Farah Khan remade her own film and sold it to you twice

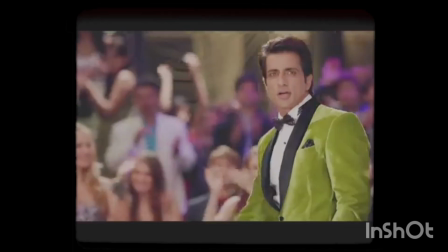(4:08)
He only goes back to the dance platform or whatever because his friends are going there, and because he had to show up.
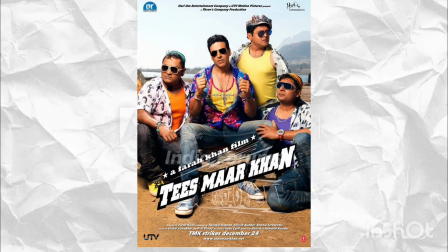(4:16)
The tone. Maar Khan is goofy, silly and light-hearted. From A to Z, even the ending is a joke. There are no real consequences for all characters and no real villain throughout the film.
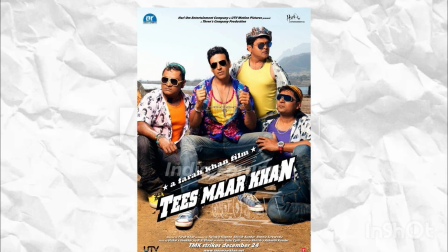(4:31)
Just a wholesome village as a backdrop and a story serving as a vehicle to tell joke.
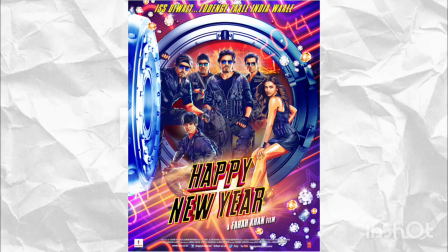(4:37)
Happy New Year, on the other hand, is a masala film first. With comedy, but characters have consequences and things are changed from where they started.
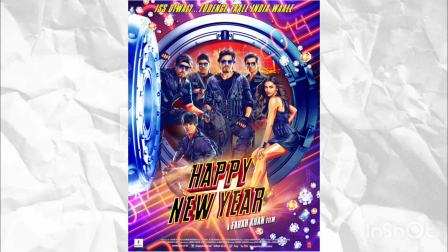(4:47)
Even if it's poorly shown, the status quo has shifted and Papaji is avenged. And that's why it's so bland.
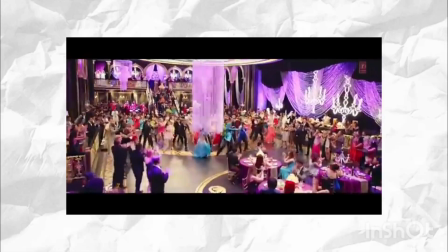(4:55)
Like they will throw in an action sequence, some terrible dance, and then some jokes about English or vomiting, but the plot is still serious somehow.
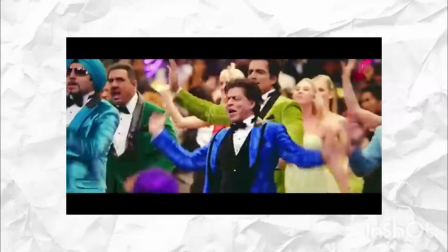(5:03)
Like, are we supposed to take this emotional motivation seriously when we just saw that all of the team members really don't give a fuck?
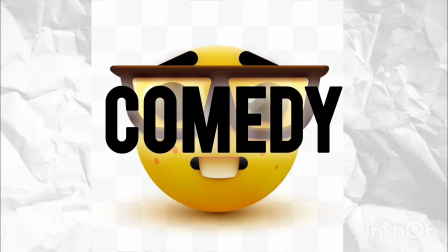(5:12)
Comedy. The thing is, Maar Khan is a comedy film first.
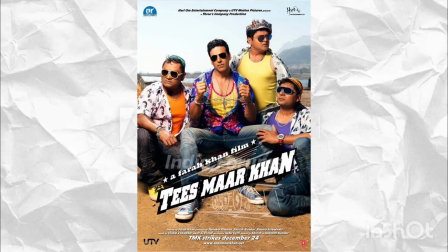(5:15)
It's absurd, and scenes are constructed so that the most amount of jokes can be told about whatever subject Farah wanted.
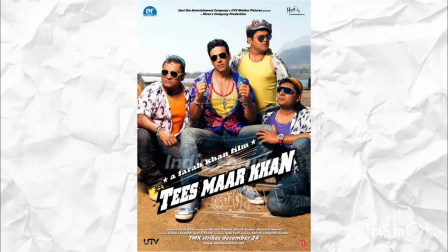(5:21)
Let's take an example. In the scene Maar Khan visits Akshay Khanna to hire him for his film, logically it would be impossible for him to even get into his house.
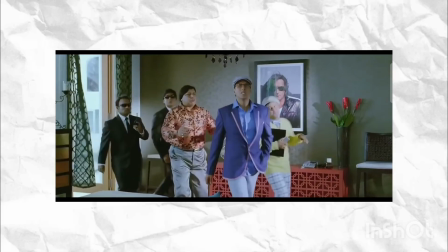(5:31)
And why would a director even show up to somebody's house directly, right? Unless they had some kind of relationship.
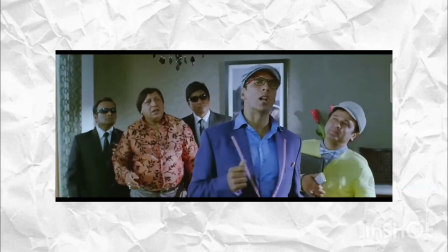(5:36)
But he is just already in the house.
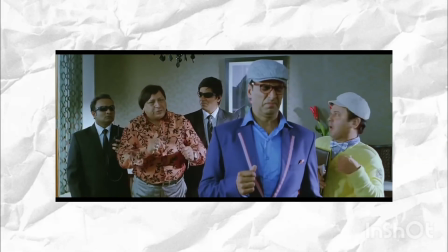(5:39)
This scene furthers the plot, but most importantly, it gets them the chance to tell jokes about Amir Khan,
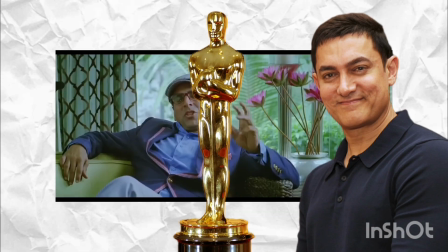(5:45)
actors, Bollywood, and M. Night Shyamalan, of course.
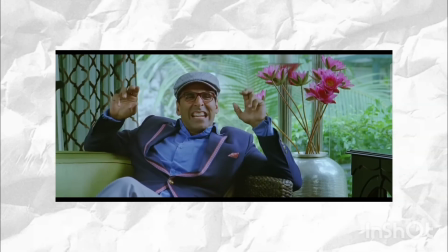(5:49)
Happy New Year has jokes thrown in, but what matters more is that action set pieces are showcased,
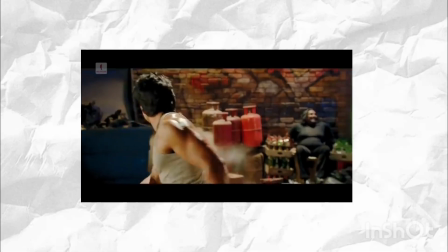(5:56)
boxes are ticked for item songs, romance, and of course, nationalism.
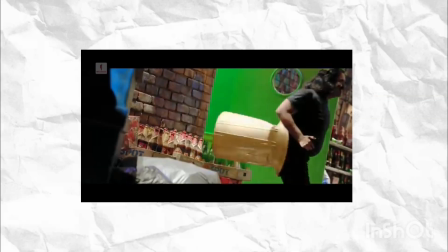(6:01)
These make the jokes stretch and they feel forced, while also dampening the action sequences of the tone that the scene is trying to set up.
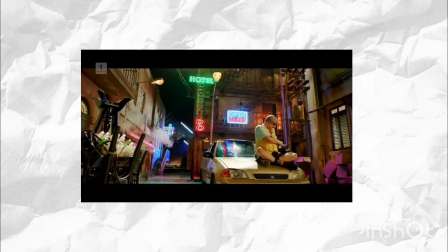(6:09)
So if somebody is thrown around, let's just add a milkshake because that would be funny.
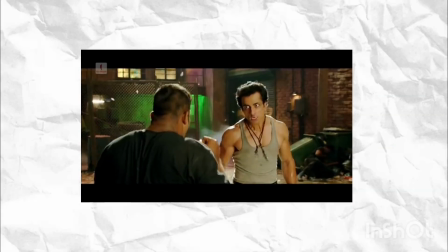(6:13)
Or if there's a fight scene going on, why not have somebody eat beside it so that the same person is thrown again and again into their food.
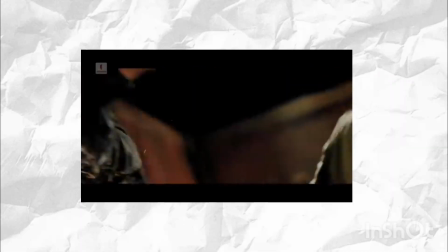(6:22)
I'm not saying it's a terrible joke, but it's not the funniest thing ever.
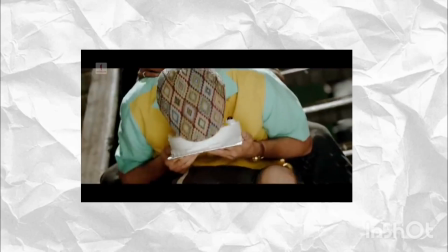(6:27)
The main problem Happy New Year suffers with, which I think became an issue with lots of modern Bollywood film,
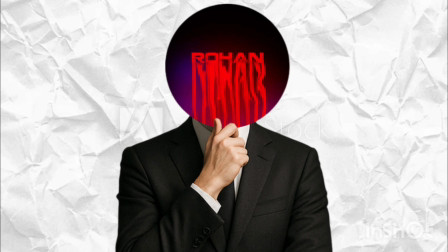(6:36)
is that it doesn't have a clear tone, long, like a real creator making a full-length video. It just doesn't hit. Couple that with a weak revenge plot and nationalism, and you get, well, a multi-million-dollar hit.
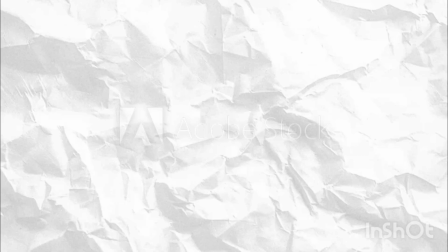(6:49)
Fuck. I think I should leave, guys. By the way, this film revolves around the World Dance Championship, and all the dance sequences fucking suck, man.
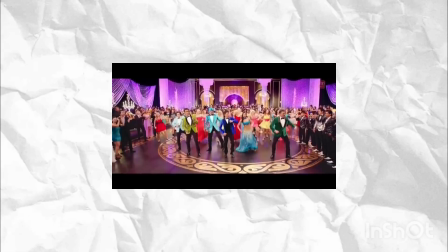(6:58)
Like, Farah Khan is a composer. She has done great work, music video-wise, with Shah Rukh Khan and other actors.
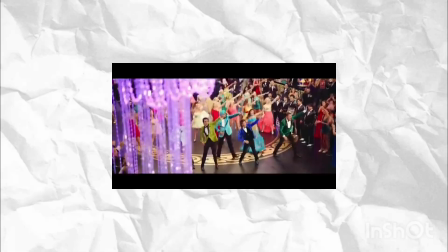(7:05)
Why are all the songs so terrible and